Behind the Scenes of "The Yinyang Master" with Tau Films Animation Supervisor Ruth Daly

When I first got asked to join the project and was introduced to the characters, I was astonished by how beautiful the designs were.
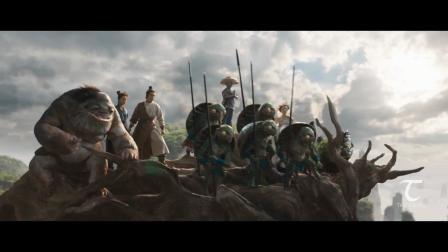In particular, the Jumbo Monster and the Port Master.
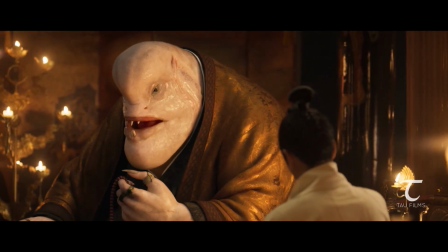They were such interesting looking characters and such a challenge to animate, a technical challenge and also an artistic challenge.
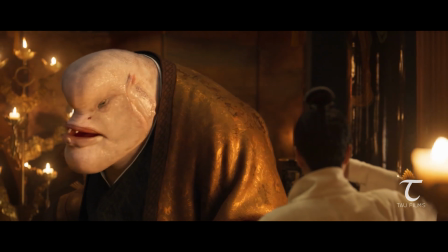So those were really appealing in that they were very interesting creatures,
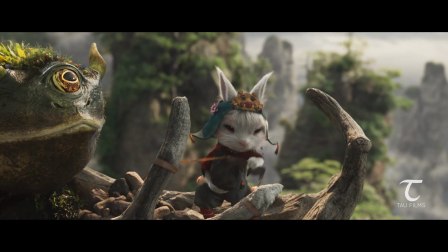but I loved all the mice and the bunny and the ferrets because those were so cute, and those kinds of characters are my favorite thing to work on. Well, the Port Master was really interesting because he had this really big bulbous head,
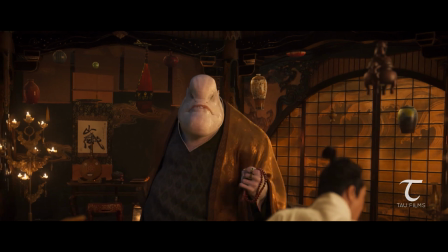and then the eyes were actually on the side of his head, and they were small.
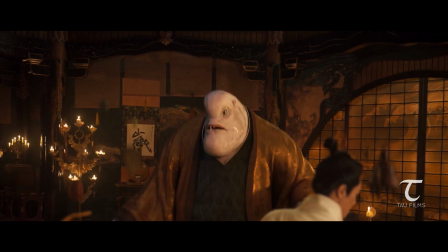Well, with all animation, we say the eyes are the window to the soul, and so you need to be able to see those expressions. So we had to kind of turn him to the side, like you do when you're trying to show your best profile. So we had to turn him to the side a lot in the shots,
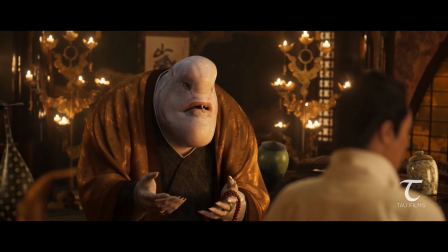and then we had to work a lot in the eye area to make sure we had enough movement in the brow and the eyelids to make it expressive. There were a lot of different things that I learned that I hadn't done before, particularly organizing the crowd simulations, right.
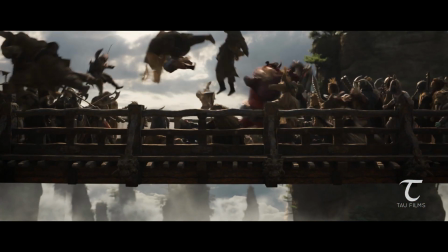The tentacle setups on the Simu large hand.
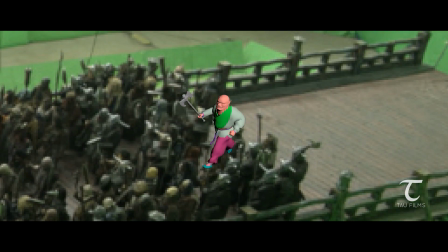It was a group effort to try to solve these problems of how we were going to approach the crowd sims.
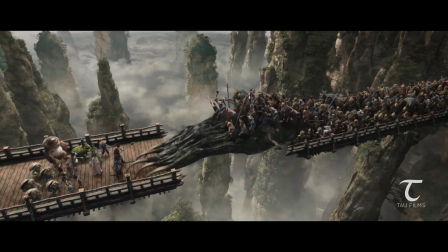Mostly it was about trying to figure out how we could get it done with the least amount of animation but still look really good.
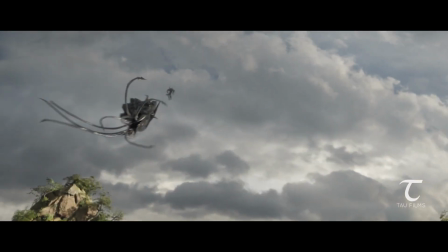And then the tentacle stuff was just really trying to get an aesthetic that the director
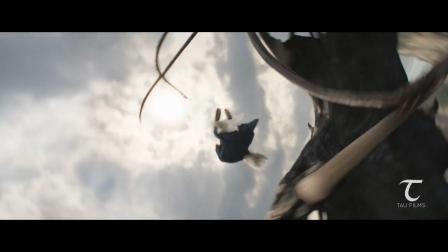was happy with and try to make the rig work in a way that we could get what he wanted. Also, we spent a lot of time working on how to get the
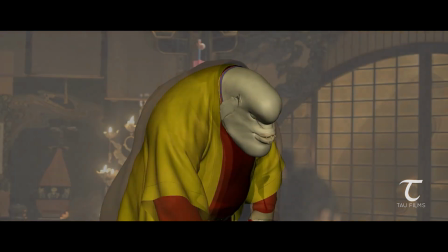animation to work with the cloth simulations.
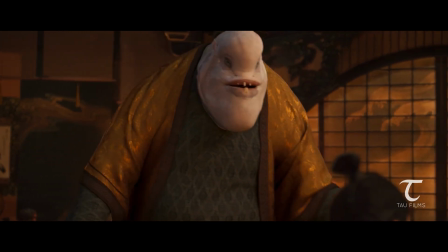So we had to learn how to get our work prepped properly so that they could run all the cloth simulations procedurally, which meant that it was all being run by scripts through an engine,
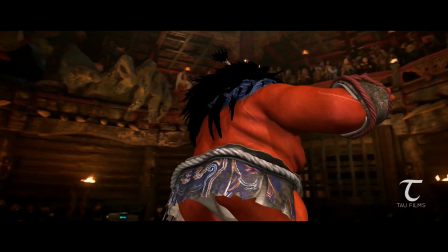and they weren't animating the cloth by hand.
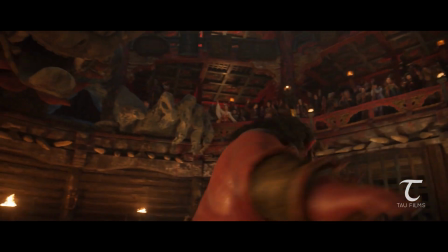So in order for that to work, all of the animation had to be organized and finished off in a certain way. There was numerous very challenging technical problems because the amount of
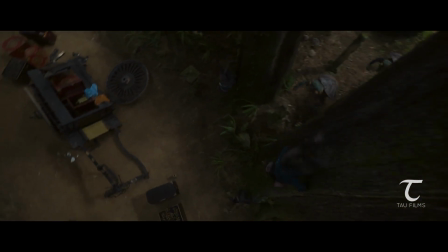different characters we had and the amount of elaborate detail that was needed,
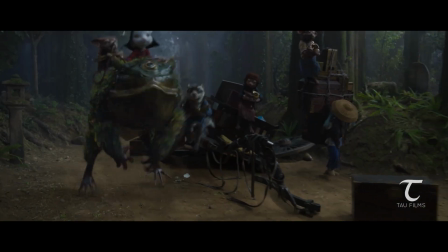it was jumping from one technical hurdle to the next. I actually animated a couple of shots where the mice dive off the bridge and swing around underneath it. And there was a lot of rain in our Hyderabad office,
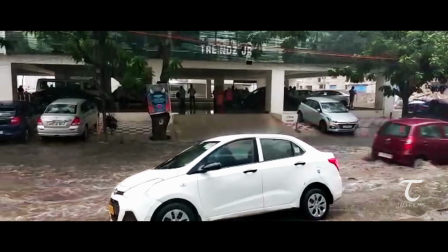and some of the animators went outside and they filmed themselves diving into a whole flood of water.
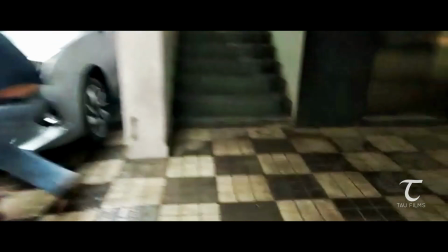I mean, it was literally water streaming down the street, and you could see cars actually moving, but they all did. They reenacted that mouse shot on the street with the floods beside them. But there were so many great memories. Like, it was such a nice team to work with. And so much fun. Undoubtedly one of the highlights of my career.